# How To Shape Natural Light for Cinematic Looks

Not everyone has multiple lights, scrims, floppies, bounces, all the stuff that makes films look really cinematic. So what do you do if you only have maybe one low-budget light or even none? How do you shape light and augment light in order to achieve the best results and get a really great look? Let's get undone. No, wait, hold on. Secure the cup. Oh, wait, no, no, we'll get there? I don't know what my catchphrase is yet. Hey y'all, my name's Chris Teyes. I'm a photographer and videographer based out of Ontario, Canada. I split my work pretty 50-50 between photography and videography and a lot of times I find that I'm in situations where I really just don't have any control over the light. Occasionally I also work as a grip on film and television sets and that's all gripping is. It's shaping and augmenting light and moving apple boxes and dollies and cleaning stuff up and pretty much doing everything. Today I want to go through a few different setups and talk about how I'm shaping or augmenting light or maybe just using a little bit of extra light in order to achieve a bit of a better look and to shape the light a little bit more to get something I'm happier with. Before we dive in I just want to say thank you to everyone who's subscribed so far. This has been a really cool journey this last month and it's amazing to see people jumping in and getting excited about it. I do want to say if you are watching and you're not subscribed and if you haven't hit that notification bell that would be super helpful youtube doesn't like to push content of small creators out very easily so the more people that seem excited the more youtube wants to share so that would be super helpful if you could do that i would really appreciate it one other thing before we get started i know it looks like i'm wearing a nirvana shirt but i i assure you i am not it's actually nanoland do you guys know nanoland this is the greatest shirt i've ever received as a gift and the greatest shirt i've ever owned so thank you to my lovely partner for getting it for me. So let's get started. We're going to talk about three different setups and we're going to look at the light, how we're shaping it, camera angles, and how things like wardrobe and choices of colors and that kind of thing can really affect the final image. First setup is this one right here. So we're going to zoom out. We're going to look at what's going on here. Okay, so this setup is admittedly kind of janky.
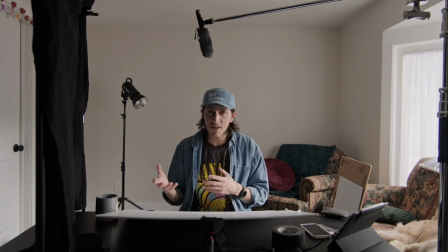We're just in my living room. This is the place with the best natural light in my house outside of maybe a little corner of the bathroom room and the kids room which has a whole bunch of Minecraft posters and stuff everywhere so not the best place for me to be filming. So we'll talk a little bit about what's going on here. All the light is being motivated essentially by this window right here.
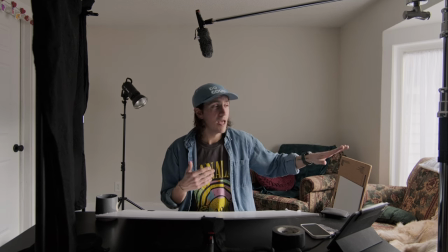So there's like a panel window here. It's in kind of a U shape and we have three window panels. There's a large one in the center and two smaller ones just like this one here. That one has some curtains drawn over it to diffuse that light a little bit and then these two here I actually took the curtains down to create some harder light.
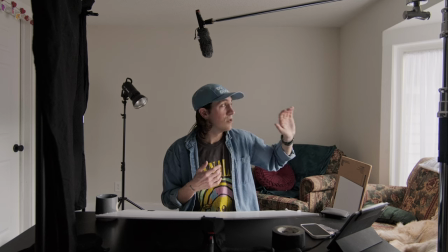Now the sky outside is pretty much entirely overcast. There's maybe a little bit of sun peeking throughout moments but it's pretty even light so that means that I can control the light fairly easily based on what I'm seeing.
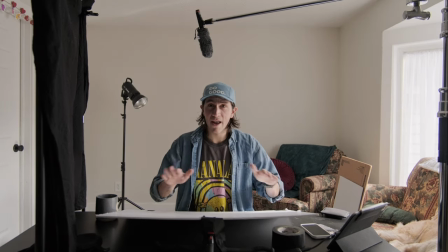Other than that we have a black table here but on top of that I've angled a piece of foam board so that it's bouncing
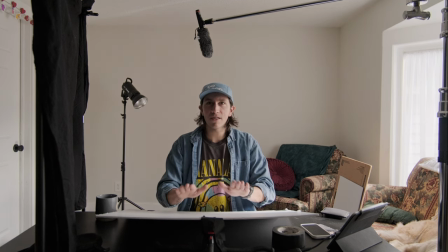up and you can even see on my hands underneath here it's bouncing up a little extra light so it's just filling in some shadows here.
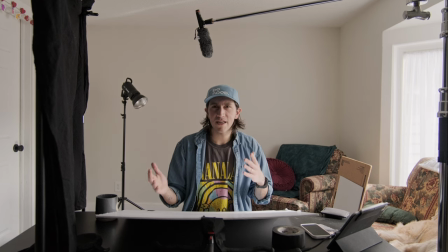So I have all this beautiful natural light coming in and that's great. On top of that though i really needed to augment that light and shape it a little bit so what i did is i put some black muslin here and that helps to just kind of suck up a bit of that extra light and increase that contrast again between the light and the dark
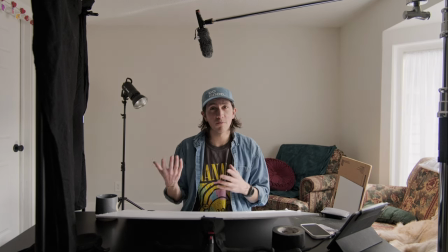i know my camera well enough to know that i can push and pull shadows pretty nicely without getting too much noise or any artifacts so the more kind of contrast i can create in camera the better because it saves me from having to do that work later the other thing we have is
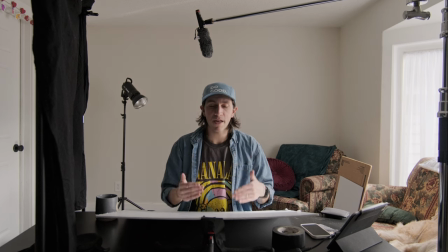this foam board here it's white and it's bouncing light up little bit it's just kind of filling in a little bit of the shadows if i go way
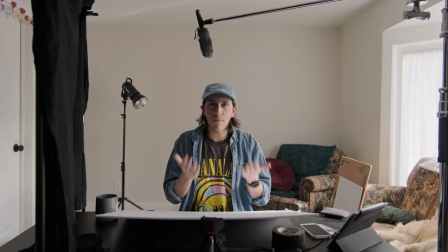over it it'll fill in even more but basically the idea was just to put a little bit of extra light on the face underneath what
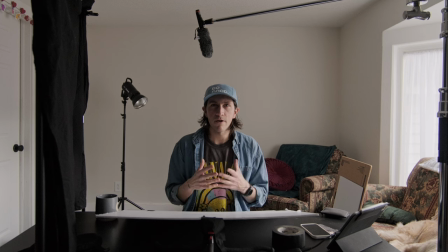i chose to wear in this and the colors and all the stuff around me are actually pretty important so i wore a darker shirt and
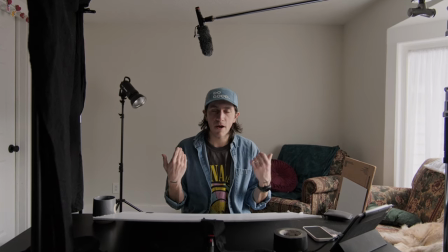i've got blue denim over top that's creating some separation from the background if i just wore a light shirt i would wash away in this a little bit
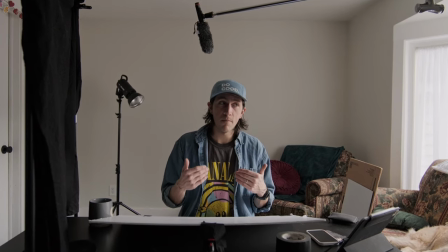if i just wore a black t-shirt i would see a lot of you know big contrast but i wouldn't see this sort of subtle gradation.
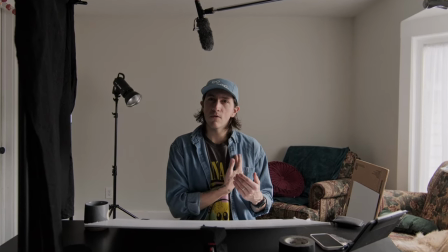So like I'm going from light to dark and you can see all the folds in the shirt are actually helping to create some texture and mood.
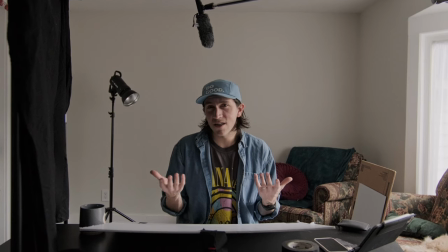Behind me, I didn't really know what to do. We moved into this place fairly recently. We haven't really decorated fully yet.
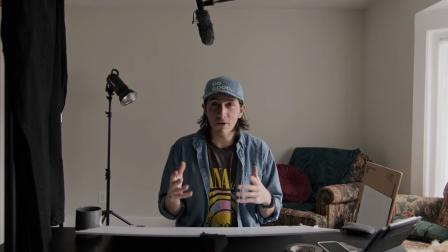We haven't put stuff up on the walls. So I don't want to create some texture behind me to create some depth, right?
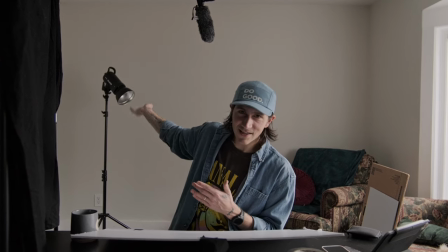So whatever, we've got this behind me and that's obvious. That's a light. It shows you I have a light, I guess, and I'm a YouTuber.
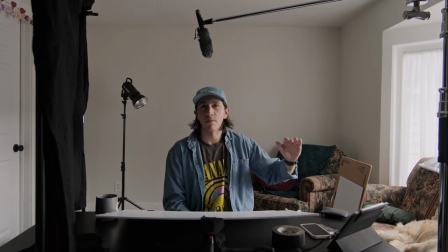Over here, I've moved a piece of furniture that we have and I've put some greenish bluish drapes over top of it and then a red pillow. Those are kind of you know complementary colors so that's just adding some some mix to there and it's pulling a little bit of light
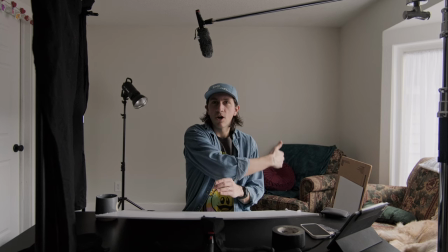into it so that I'm creating this sort of like you can see like dark light darker light dark. So I'm going to tighten this back up but I'm going to use a few different pieces of foam board and different stuff to show you what I could do in order to change this even more.
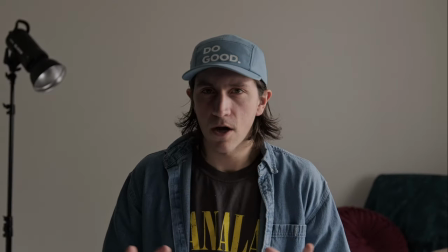Okay so we're back to our talking head setup.
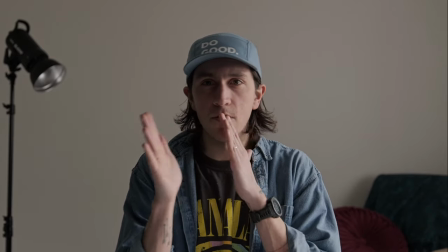Now I like the way this looks, I like having this sort of bigger split tone kind of style here where I have darker lighting on one side and lighter on the other. But what if you wanted to make it a little more gentle? What if you wanted more even lighting, but you only had the natural light to work with? Well, what I would do is I would keep this foam board here and I would probably grab another one and I would start to shift and play with the light a little bit.
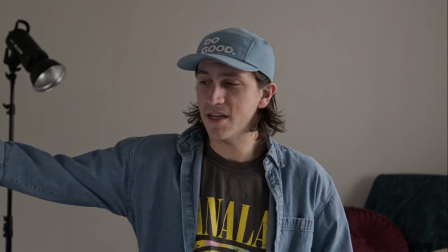So if we grab this other one here, we put this to the side here, that is really lightening things up a bit.
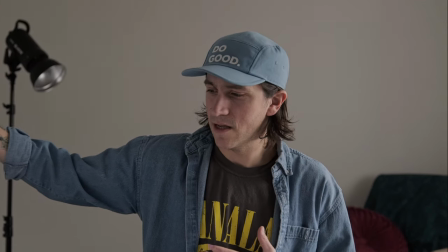If I take that away and then if I put it back in you can see how much lighter it's getting right so this is
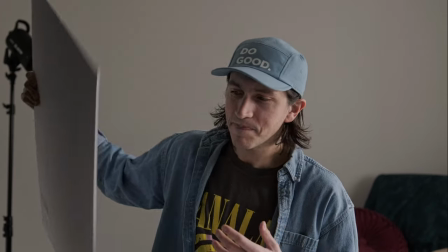it with this is it without that helps a lot okay so that's making it lighter but what if we wanted to make it even more dramatic what if we wanted to create something where we had a lot of darkness here now there's there's a couple things you have to keep in mind here is that you can create tons of drama here but if you don't allow that to affect the background at all it can look a little weird but for the sake of this sort of tutorial let's talk a little bit about how we would adjust the light to make it more moody and heavier and darker and that kind of thing i think what we would do is we would just take a little bit of black here so i have this giant thing
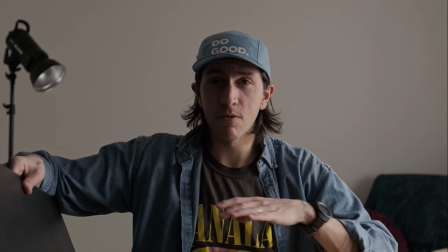it's really big but basically using this to replace that white foam board if i open this up you can see it's just
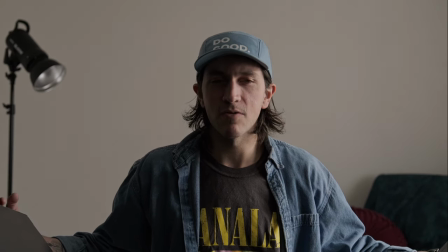going to suck up a whole bunch of light and that's just going to create like heavier shadows and darker things and that kind of stuff so it could really help to
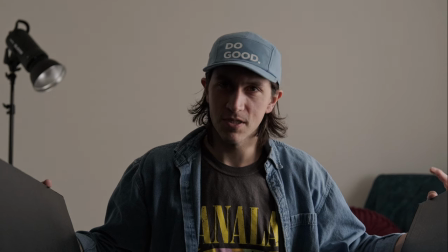create something more dramatic in your scene if you wanted it to you would have to control some of the light spilling onto the background too which you could do just by covering up some
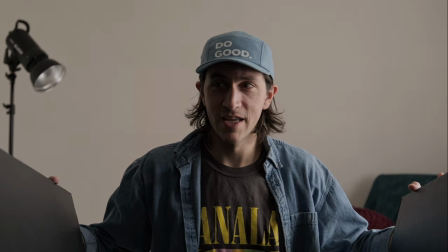of those lights pretty simply but if we're just focused on the talent in this case which I guess is
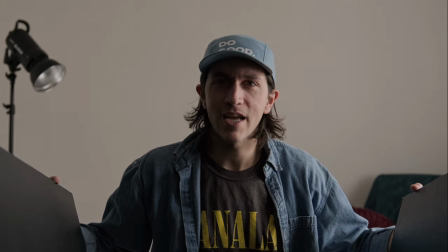me this is gonna help to suck up some of that light and just create more darkness where we want it.
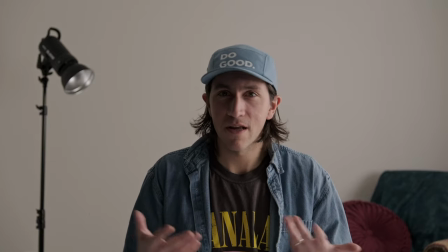Sun started to come out which is beautiful and great because it's February and I love seeing sun but it kind of messes things so I threw back up
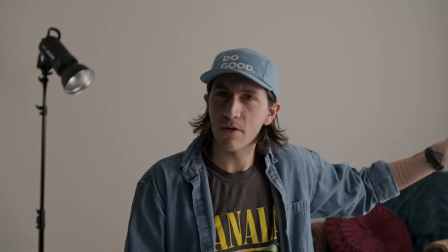those shears so you could see when I pulled out that there was a bit of the shears on the back I just put it up
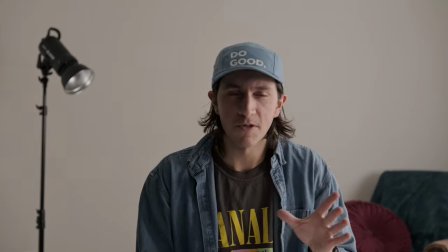for the rest of it so it just helped to soften that light a little bit get a little closer to what we had, but I thought this was a good opportunity to talk about sunlight. So if the sun does start to come out, you kind of have two options. You either try and act like it's not there or you try and lean into it. Now I'm gonna do something I would almost never do, but it is a good tool to know that you have. So I am gonna grab a gold reflector. Nobody in the world likes gold reflectors ever, and I get that, but we're just gonna talk a little bit about what this can do.
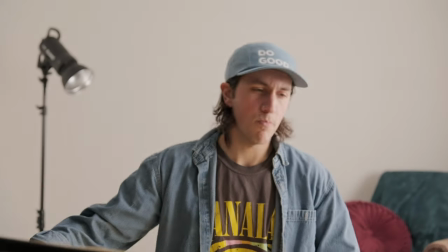This is going to put some very bright, kind of warm specular highlights.
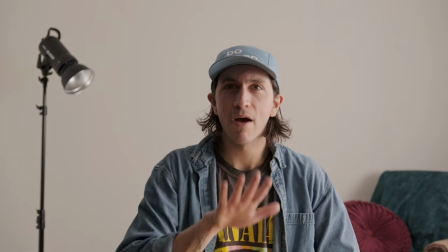So if we put this just in that same place, it's going to bounce a little bit of that light up and just warm things up a little bit.
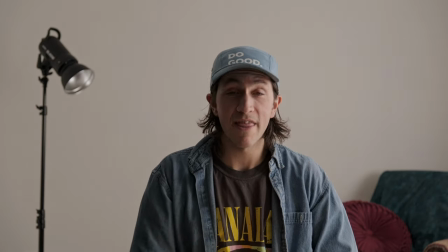If we have sunlight coming in, it's being motivated by that, and that can help to adjust things a little bit. One of the hardest things that you have to deal with as a filmmaker or a photographer or anything is just constantly changing light. If you're using only natural light, you have to work with that. Now if your scene is supposed to be outside and people can kind of handle the idea of light changing a little bit. You just have to set that up. So you have to create a wide shot where people can see that you're outside and things are going to change, right? So using natural light when it's variable can be very, very difficult. But if you use a few of these techniques, you can kind of lean into it rather than just trying to always control it and act like it's not there. Okay, so that's natural light. And it's pretty variable, right? But what if the light is super, super flat, and it's consistent that yesterday, for example, it was completely flat light, it was gray outside.